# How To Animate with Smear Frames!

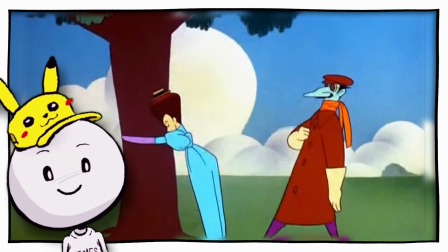0:00 In today's video, we're going to be talking about smear frames. So smear frames are one of my favorite subjects of animation.
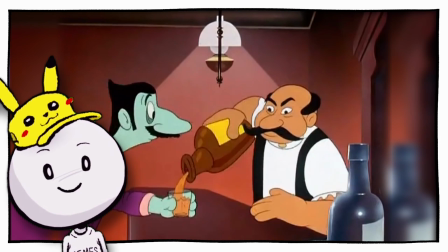0:06 They're a lot of fun. I just wanted to make this video to, one, talk about one of my favorite subjects in animation, and two,
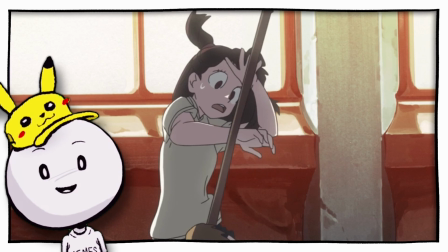0:13 to talk about what smear frames are and why they're actually very important to animation and why you shouldn't be pausing on them because they should be felt and not seen.
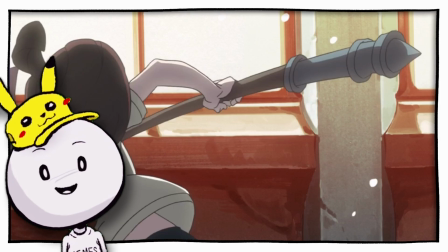0:21 A smear frame is something that you should feel in your animation. It shouldn't be something that visually you see in it.
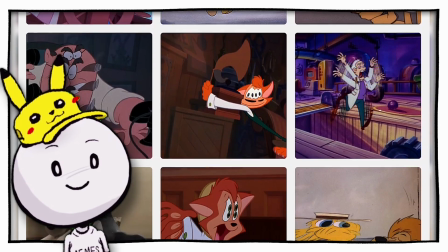0:26 So first off, I wanted to show some examples of smear frames. Here you can see a whole collection on this Tumblr of smear frames from different cartoons.
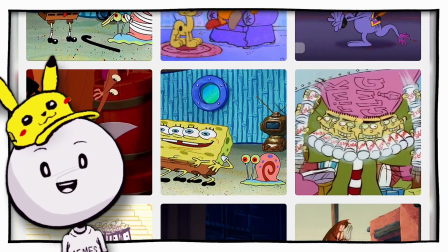0:34 The idea behind a smear frame is it simulates a motion blur like on a video camera.
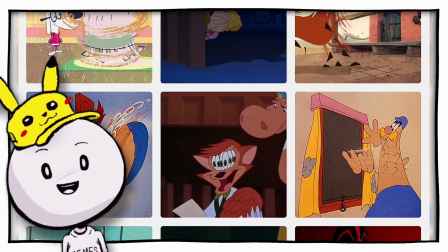0:39 But because animated frame-by-frame animation can't have real motion blur,
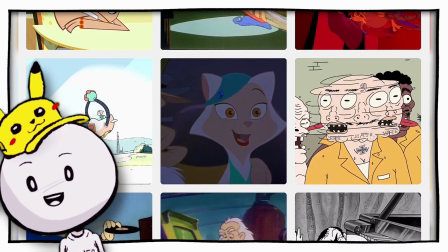0:44 we simulate it using either dry brush techniques or by smearing the cartoon out.
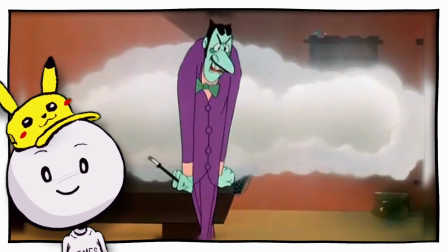0:49 One of my favorite examples of smear frames is from the cartoon short The Dover Boys, which is one of the first examples of smear frames being used.
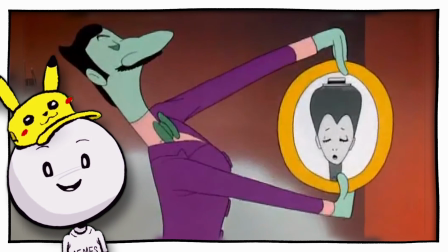0:57 This cartoon is full of them, and because it was such an early exploration of animation, you can see it all over this cartoon.
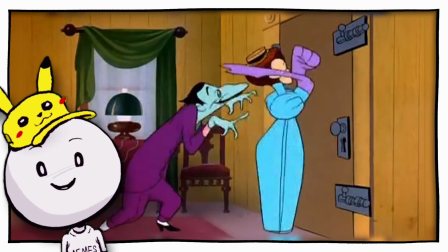1:03 It's excessive to the point where it's hilarious.
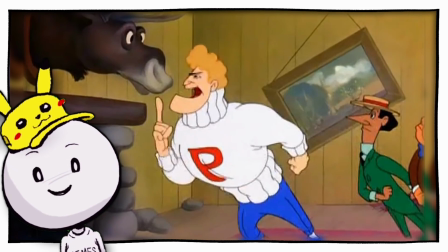1:06 The Dover Boys has a lot of really good smear frames, and I actually participated in the Dover Boys Reanimated collab because it's one of my favorite cartoons of all time.
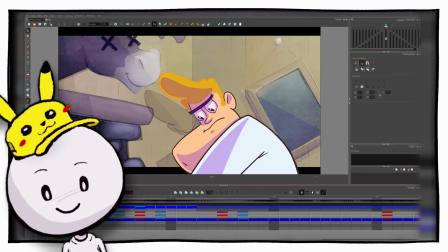1:14 Because we're going over smear frames, I thought my animation could be a good place to start. I wanted to kind of frame by frame through my shot and kind of show you what my smear frames look like.
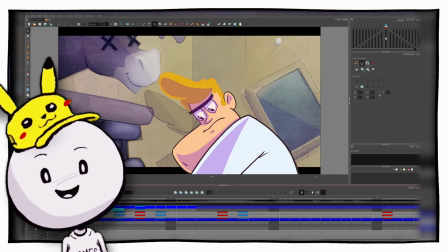1:23 Here's the animation just in full. I'll play it a couple of times.
Hey, we're getting in a rut.
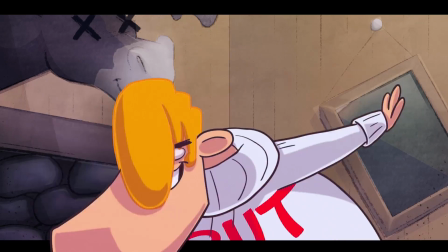1:28 Hey, we're getting in a rut. Hey, we're getting in a rut.
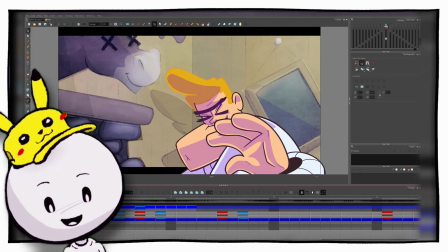1:32 And now if we frame by frame through this animation, you can see he starts out fairly normal and then
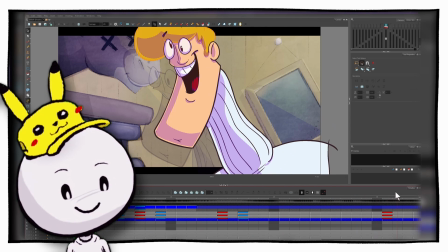1:38 progressively he starts moving all over the screen, moving in all sorts of crazy ways.
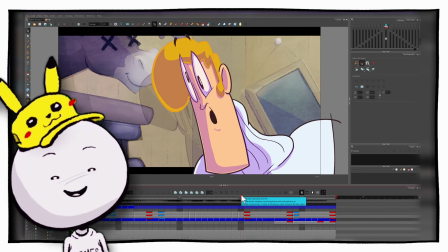1:44 One really good example is this one right here. You might have not seen this drawing on its own. It might have just flashed by in a motion of color before it squashed up into
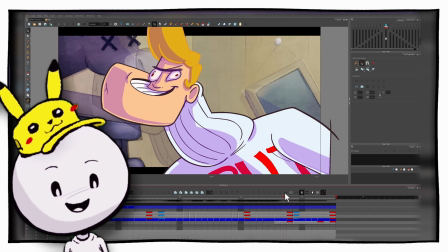1:54 this insane drawing up here and then stretches back down into this pose here.
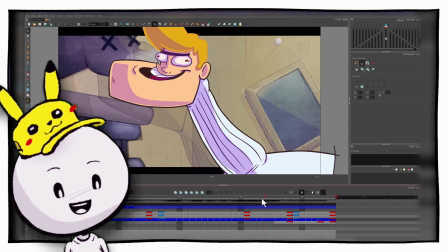1:59 So I use smear frames all over the place here.
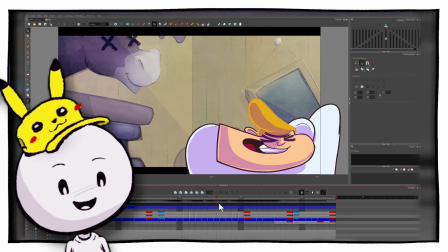2:01 You can see his chin kind of moves independently of his skull and he smears all over the screen before settling into place.
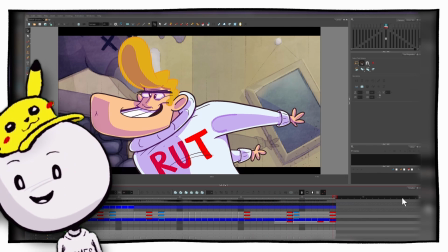2:09 So this is an excessive example of smear frames,
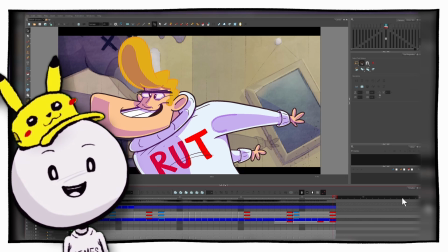2:11 but I wanted to show it because I think it's a lot of fun and I think it shows how you can use smear frames to add a lot of personality to your animation.
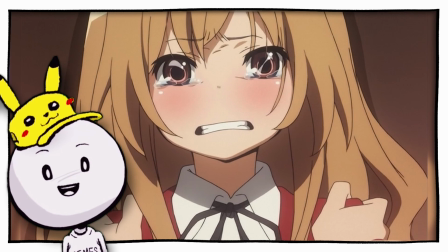2:18 You can also use smear frames in very subtle ways. In this acting shot I have here, you can see that it's very reserved.
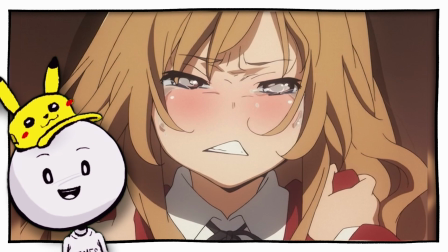2:25 It's not over-the-top, zany, cartoony, but there's still some subtle animation smears happening where the character gets stretched out in between a frame.
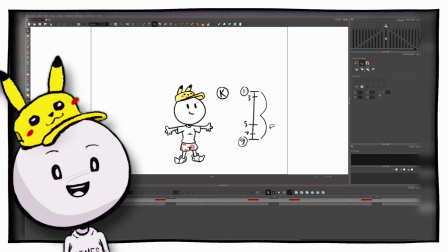2:32 So I'm going to draw some examples of what you can do with a smear frame and how I tend to think about smear frames when I'm drawing them. The first rule of thumb with the smear frame is it should only last on your animation for one frame.
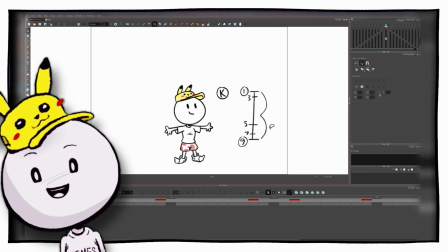2:45 A smear frame should not last for 2 frames because then you start to get to the point where the audience is going to be able to see it,
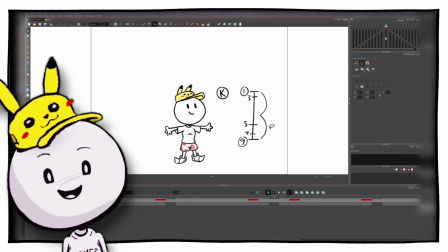2:51 and it's very important that your audience should not see the smear frame. It shouldn't be visually apparent.
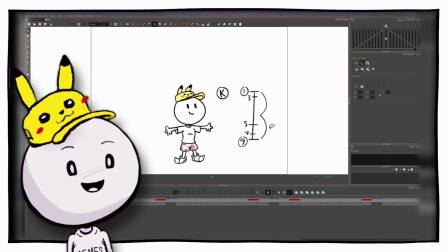2:56 It should be something that is felt in your animation. So it's never a keyframe and it's never held in your animation for more than 1 frame.
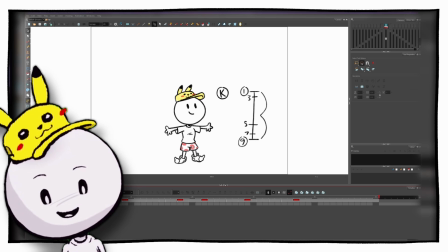3:03 Here's the example we're going to animate to. So in this animation, I've actually taken out where I want to draw the smear frame.
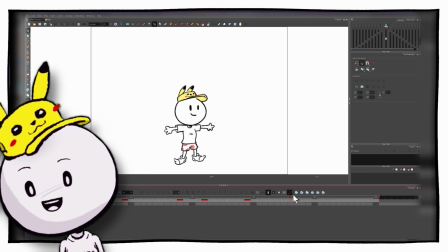3:10 So you can see where our character disappears. We're going to draw those smear frames in, and I'll show you how I kind of think about smear frames.
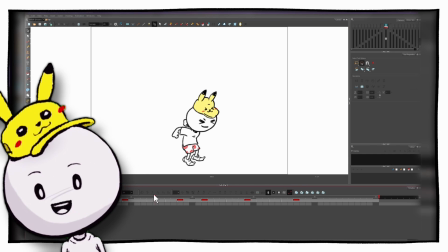3:16 So here in this jumping example, we're going to go from him on the ground to him up in the air.
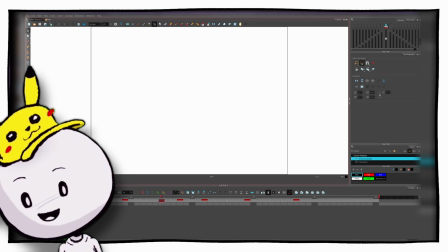3:21 So if we go to our 1 frame in the middle, turn on our onion skin, you can see the 2 frames that we're going to smear frame.
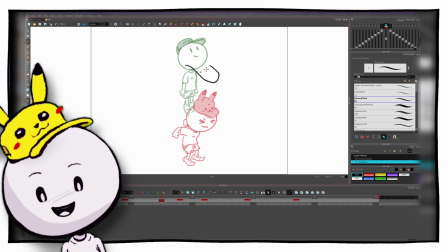3:27 One thing you can do is you can stretch out the character. So if we take each element of our character, let's start with the Pikachu hat. And also the head can get stretched out. Stretch out the facial features. Same on the Pikachu hat since it has a face on it as well. Stretch out the sleeve and the arm, the body, and his legs.
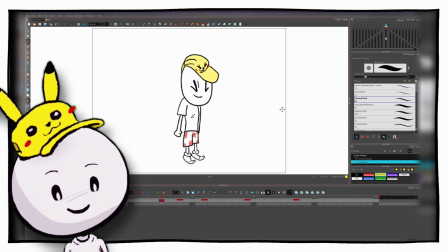3:44 And if we turn off our onion skin and flip back and forth, you can see what our smear frame looks like.
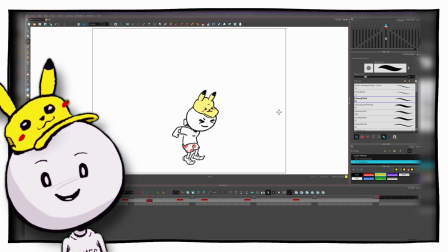3:49 So that's an example where we stretch out the character. And in this example, since I'm coming from the ground and going up in the air,
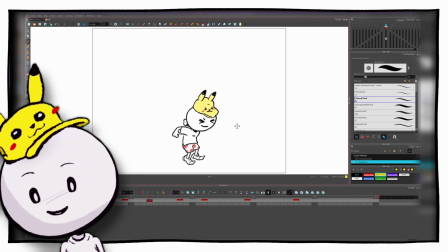3:56 I'm tending to favor the pose on the ground and stretching up that way. If we go forward to this drawing, turn on our onion skin, you can see we're going from the air down onto the ground.
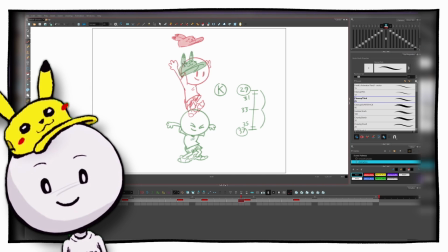4:08 Now this drawing's a little bit different just because the Pikachu hat is actually floating up in the air.
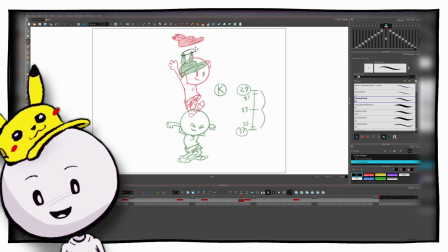4:12 It's not going to stretch with our character. So for the Pikachu hat, I'm actually going to draw it still floating, favoring being up in the air. So I'm going to draw it kind of floating up here like this, not really deformed like our character's going to be. And I think for this one, I'm going to start with the arms. I'm going to stretch his fingers up like this.
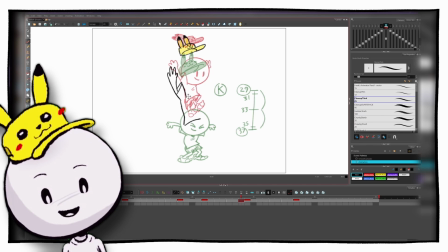4:31 Stretch his sleeve out, get the torso stretched out. Same for his head, we'll stretch that out.
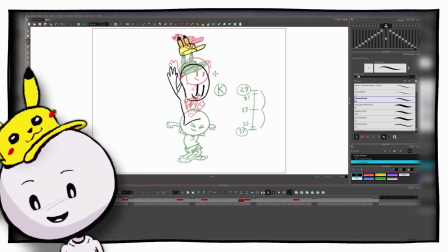4:36 Favor his expression from the previous drawing, since that's the one we're coming from. Stretch these fingers back here, out like that. And then stretch his socks out. And these drawings are a lot of fun. It almost feels like you're playing with putty a little bit. It's like you're taking your character and you're putting him through a putty roller. It's a lot of fun.
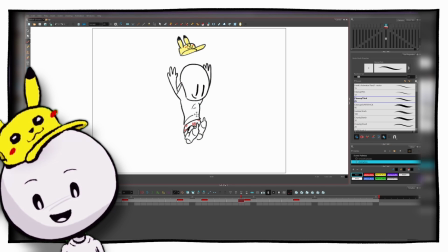4:55 So if we turn off our onion skin, that's what our drawing looks like. Maybe we could bring his shirt up a little bit, focus on exaggerating his legs a bit more. That's another thing too, is don't feel like you have to get your drawing right on the first go. If you flip back and forth and it just doesn't feel like it's stretching properly, don't be afraid to erase it and start over.
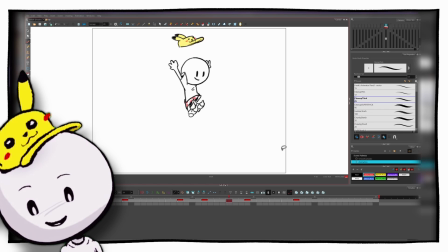5:15 Or just erase a part of your smear drawing that's not working and just redraw that part. And there we go, there's our two smear drawings.
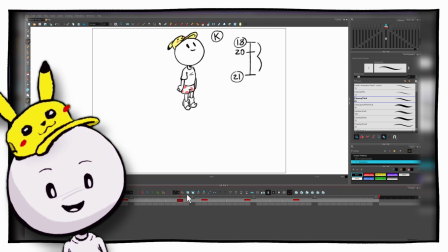5:21 So we've got our first one and we've got our second one. And obviously if we frame by frame through it really slowly, you're going to notice it and it's going to look kind of funny.
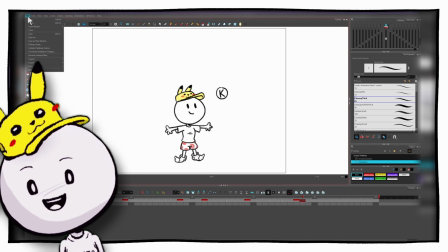5:29 But check this out, here's what it looks like when it's fully rendered. So here's our animation fully completed.
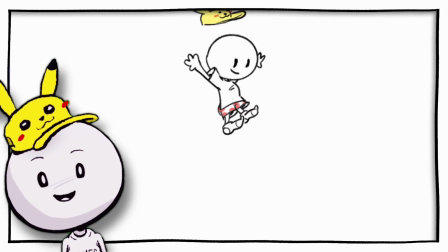5:35 You probably notice it as the animator because you just drew it, but chances are somebody just watching for fun at a glance is probably not going to see those drawings.
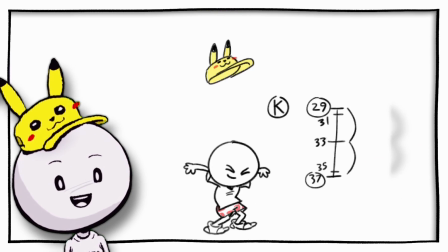5:43 They're probably more going to feel that the character's being squishy. If some parts are sticking out, like for me looking at it, maybe his hand gets a little bit too deformed,
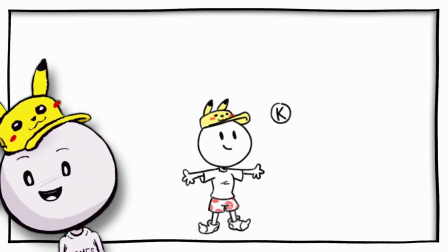5:51 I might refine that, but I hope you can recognize that the smear drawings that we just did,
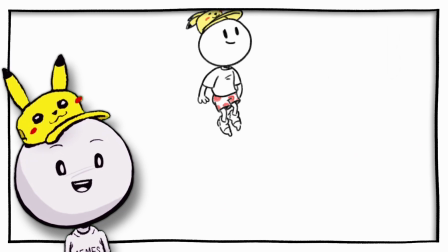5:57 because they're only for one frame long, they're adding to the expressiveness of this animation.
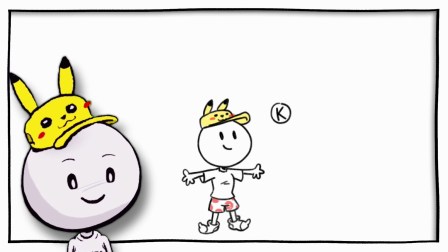6:02 It's making this otherwise just regular jump up and down feel a lot more lively.
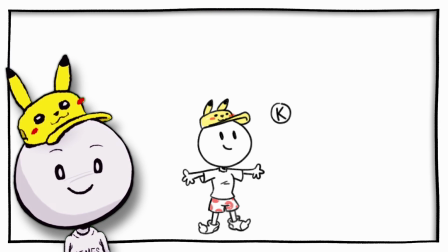6:07 It makes it more interesting. I think that's one of the things I want to implore to you, is that stuff like this makes your animation interesting.
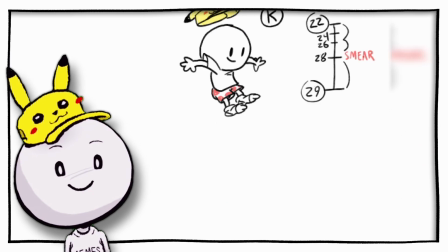6:14 Don't be afraid to mess around with the model. You know, don't be afraid to stretch things out, to morph things around if it makes it more fun.
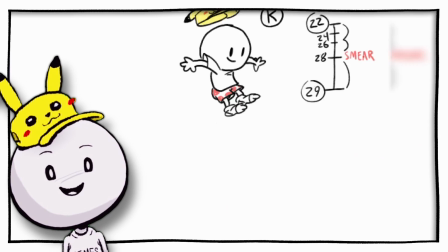6:22 To a point, you don't want to do a Dover Boys and just have them smearing everywhere.
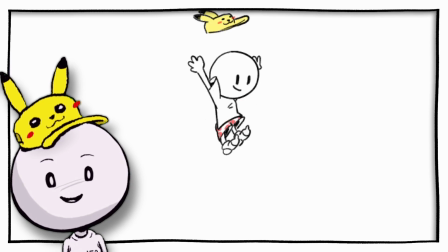6:27 Smears should be used for a good reason, usually a fast action or motion.
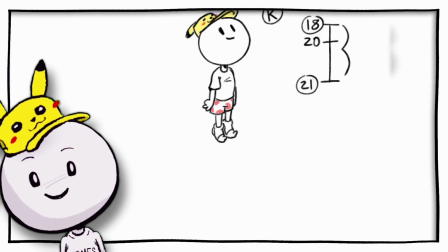6:30 And also, you know, dangerously, you could use a smear to just lazily get from one pose to another, but I would not recommend that.
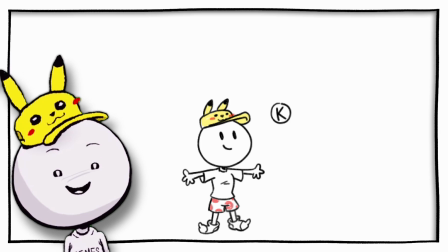6:38 It looks lazy. I would only use smears as a way to add on to your already good-looking animation.
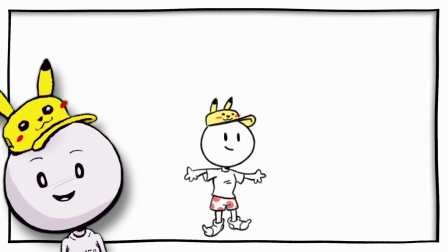6:45 So that's one example of a smear, is stretching out your character. Let's move on to our second example.
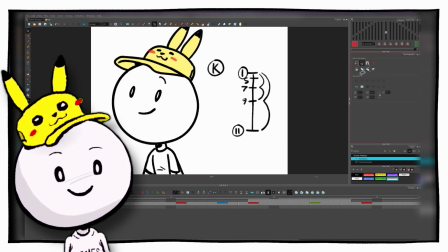6:51 In this next example, I want to talk about multiples. So you may have seen in the earlier examples that we showed that sometimes you'd see extra eyeballs or you'd see extra digits on a finger.
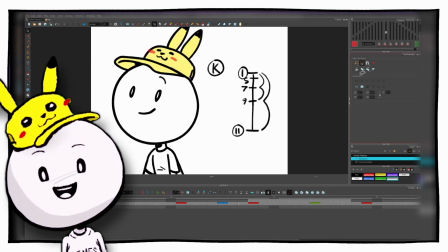7:02 These are called multiples in a smear frame, and it's another really fun tool that we can use in our smear frames.
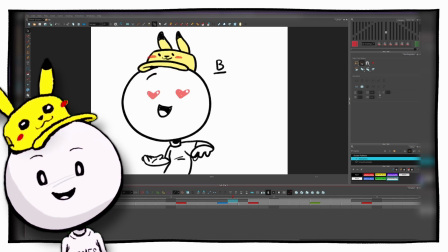7:07 So in this example, what we have so far without our smear frames is this.
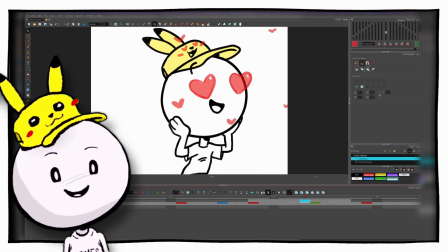7:12 Just a take where our character shows a lot of affection to something happening off screen to the screen right.
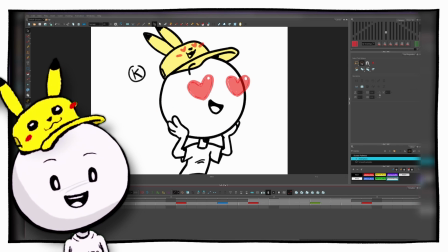7:17 So I thought this would be a really fun thing to add a smear frame to.
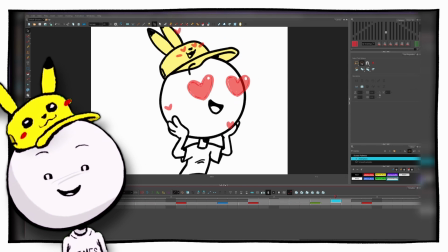7:20 This is called a take in animation, where a character will do a really expressive expression.
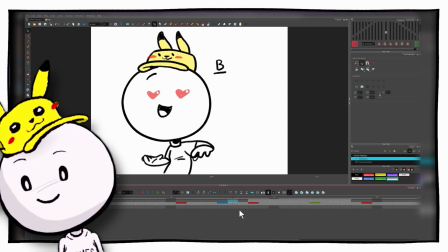7:26 So that's what we're going to do here. So our smear frame, which again only lasts for one frame, is going to occur in between these two drawings right here.
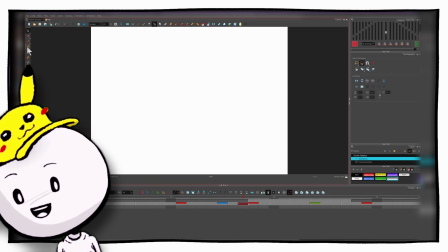7:34 So I thought the hearts would be a really fun way to do multiple drawings.
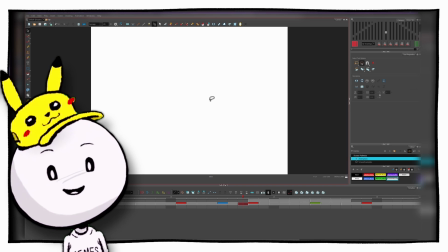7:39 So we turned on the onion skin for our previous example, right? But that's not actually the way I prefer to do smear frames.
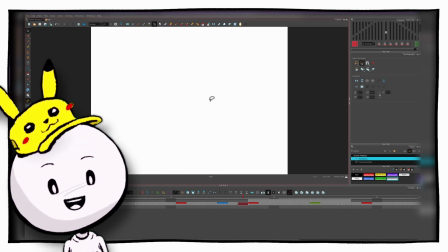7:46 I prefer to leave the onion skin off and just flip back and forth from one to the other and sort of feel where the smear frame needs to go.
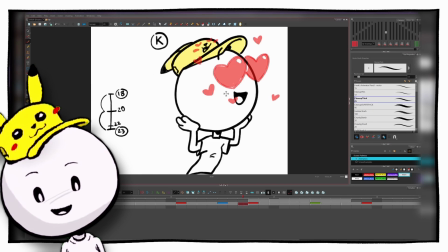7:53 So if I were to take my sketch brush and just kind of track one part at a time and sort of feel where they need to go,
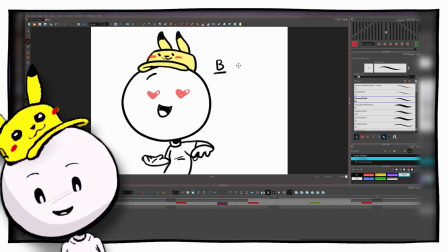8:00 the drawings will kind of tell you where they need to go, and you just gotta put a line down, see if that follows where your mind's eye is telling you it needs to go.
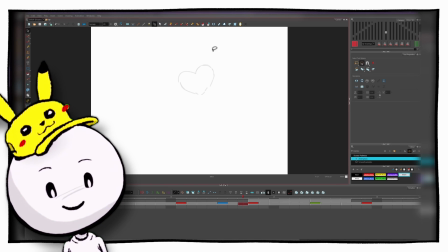8:09 And if it's not, take your lasso tool, select it, and move it where it needs to be.